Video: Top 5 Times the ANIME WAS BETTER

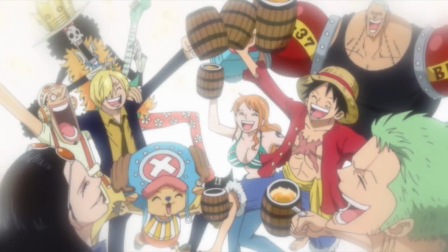Hello and welcome to the Grand Line Review, your source for everything One Piece. If you've ever seen one of my videos before, chances are you're aware of how much of a manga purist I am. That's why today's top 5 list may shock you, because we are going to be doing the unthinkable and examining moments in the series that were actually done better in the anime.
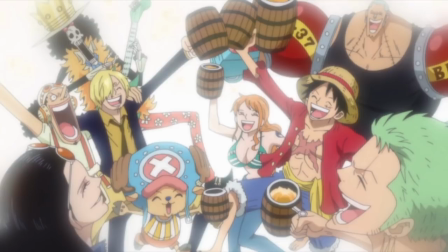What? And look, I know it's a small pool to judge from, but I assure you, they do exist. The criteria for this list is ever so simple. The selected moment in the series must have occurred in both the manga and the anime for comparison, and it quite simply needs to be more effectively conveyed in its animated medium.
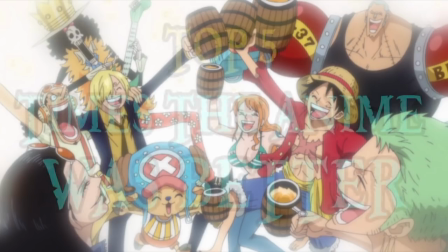Easy as. So with that out of the way, let's begin. Welcome to the top 5 times the anime outperformed the manga.
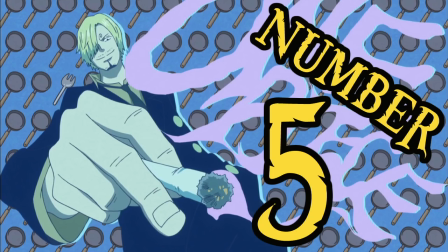Number 5. Underworld Emperors, the musical.
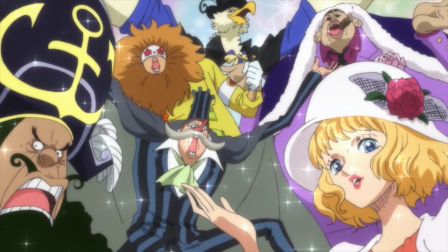Alright, let's commence this list with a collective of cool characters introduced at the business end of Whole Cake Island, more commonly known as Morgan, Stussy, and the other dude bros.
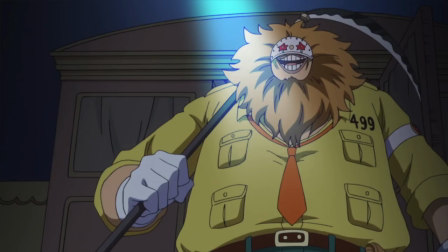Now in the manga, these guys had a pretty cool introduction, presenting themselves on a wonderfully drawn 2-page spread. Not a whole lot of room for creativity when it came to the anime adaptation, or so I would have thought.
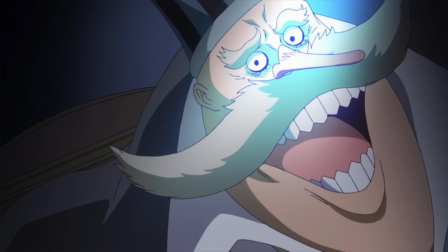Instead, continuing the musical Disney theme that Whole Cake Island introduced us to, the wonderful people of Toei decided to turn this fairly flat introduction into an entire musical number of its own.
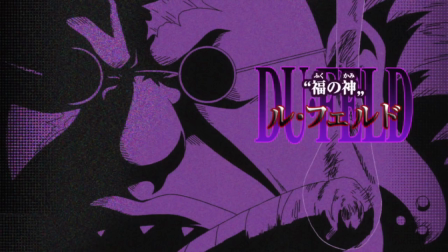Furthermore, the music itself took inspiration from the classical big band swing style of the early 1930s, which coincided with the era of classical real-world underground figures such as Al Capone.
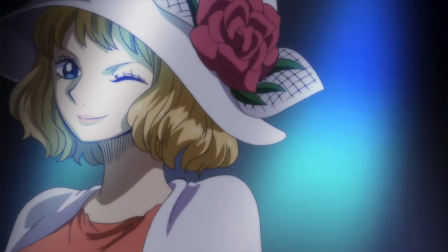So the instrumental alone managed to evoke a nice period underworld sense that is also reflected in the clothing of some of the characters like Stussy and Dufeld.
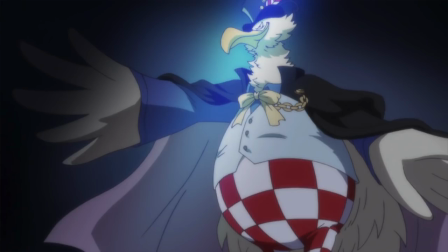The one negative thing I will say is that once the dialogue began, it was pretty clear that these were just manga lines inserted into a song they really had no business being in, but who cares?
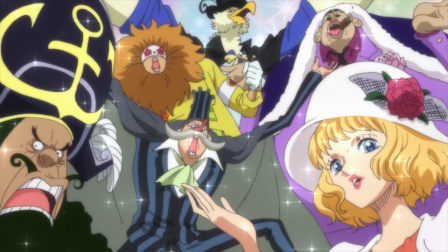Because this uncharacteristically creative decision from Toei elevated this scene from a fairly bland introduction into a highly memorable and, for the most part, wonderfully animated scene that certainly outdoes its manga counterpart.
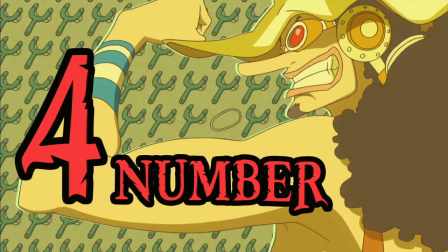Number 4. Saint Charlos.
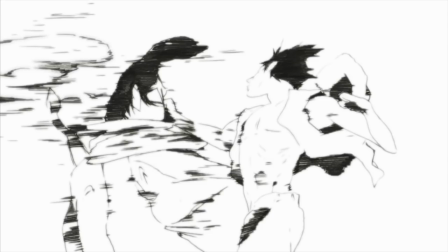Alright, this particular scene pops up a lot in relation to my top 5 lists, whether it be best punches or the most hated characters.
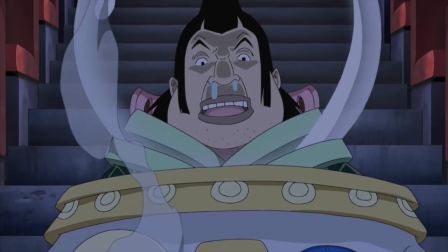But for good reason. It is a fantastically constructed moment in the series that stands out for a wide array of reasons.
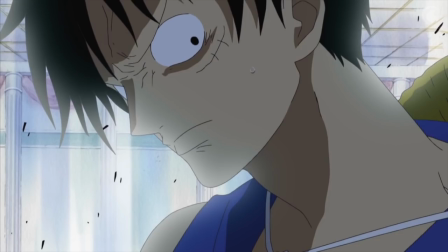But in this particular case, the anime absolutely outdid itself. Arguably, the greatest advantage the anime medium has over its manga counterpart is sound. Manga does its best to insert sound effects, and they do work quite well, but they do not compare to a well-crafted soundtrack.
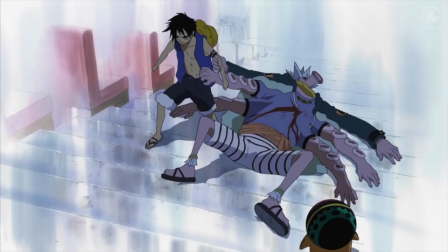This scene works so damn well because of the journey the music takes us on.
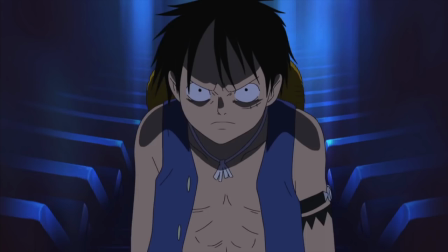From the somber isolated moment with Hachi to the epic slow walk of Luffy towards Charlos, the anime soundtrack deserves almost 100% of the credit for pumping us up for the inevitable punch.
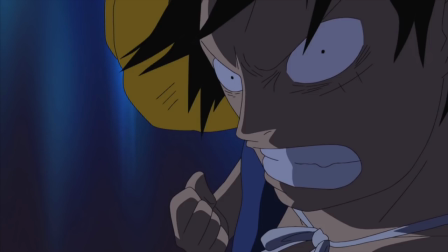And it didn't stop there, because in another bold move from Toei for the actual impact of the punch, they decided to remove all color, creating a very basic bright and stark environment,
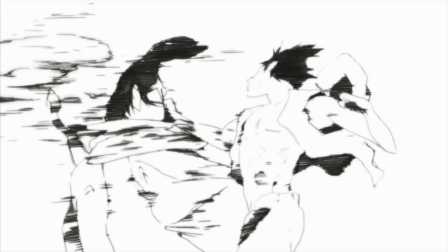which when juxtaposed against the detailed dark and dingy auction house created maximum impact for Luffy's strike and resulted in one of
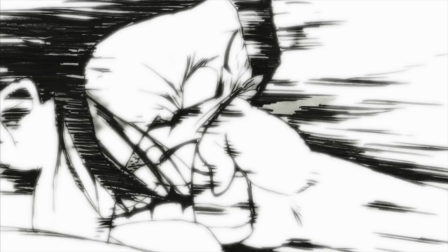the most memorable scenes in the history of the series. Number 3.
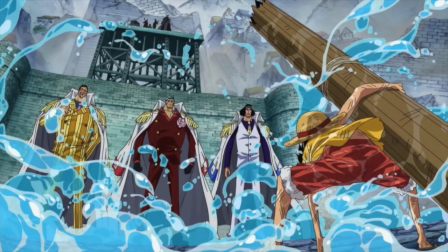Luffy versus the Admirals. I think it's fair to say that the Marineford portion of the anime is one of the most disappointing adaptations in the series, suffering extensively from long drawn out reaction shots and other assorted filler. However, within that ever extended arc, there were sprinkles of phenomenally animated scenes that not only do the source material justice,
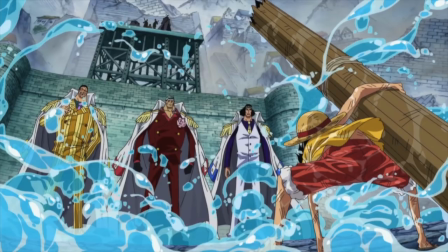but even surpass it in terms of quality. And there is no greater example of this than Luffy versus the Admirals. And most of the beauty of this scene comes down to the care put into animating a detailed environment.
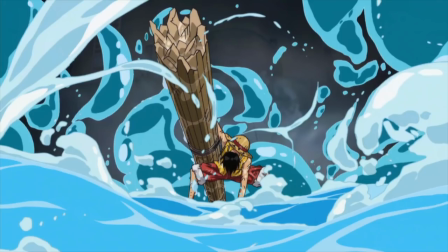For example, when Luffy arrives having been tossed by Jinbei, the impact of the water onto a hard surface is sublime. And when it eventually dissipates to reveal Luffy, it is a truly epic moment, particularly with the slowed down time effect that makes the water linger in the air afterwards.
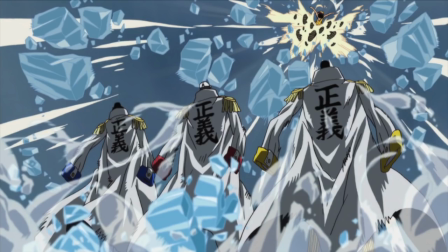And a very similar animation technique is used when Luffy begins kicking the frozen mast at the Admirals, except this time with chunks of ice. It's absolutely beautiful, and it may even be worthy of the number one spot, except that it suffers a bit too much from Marineford syndrome.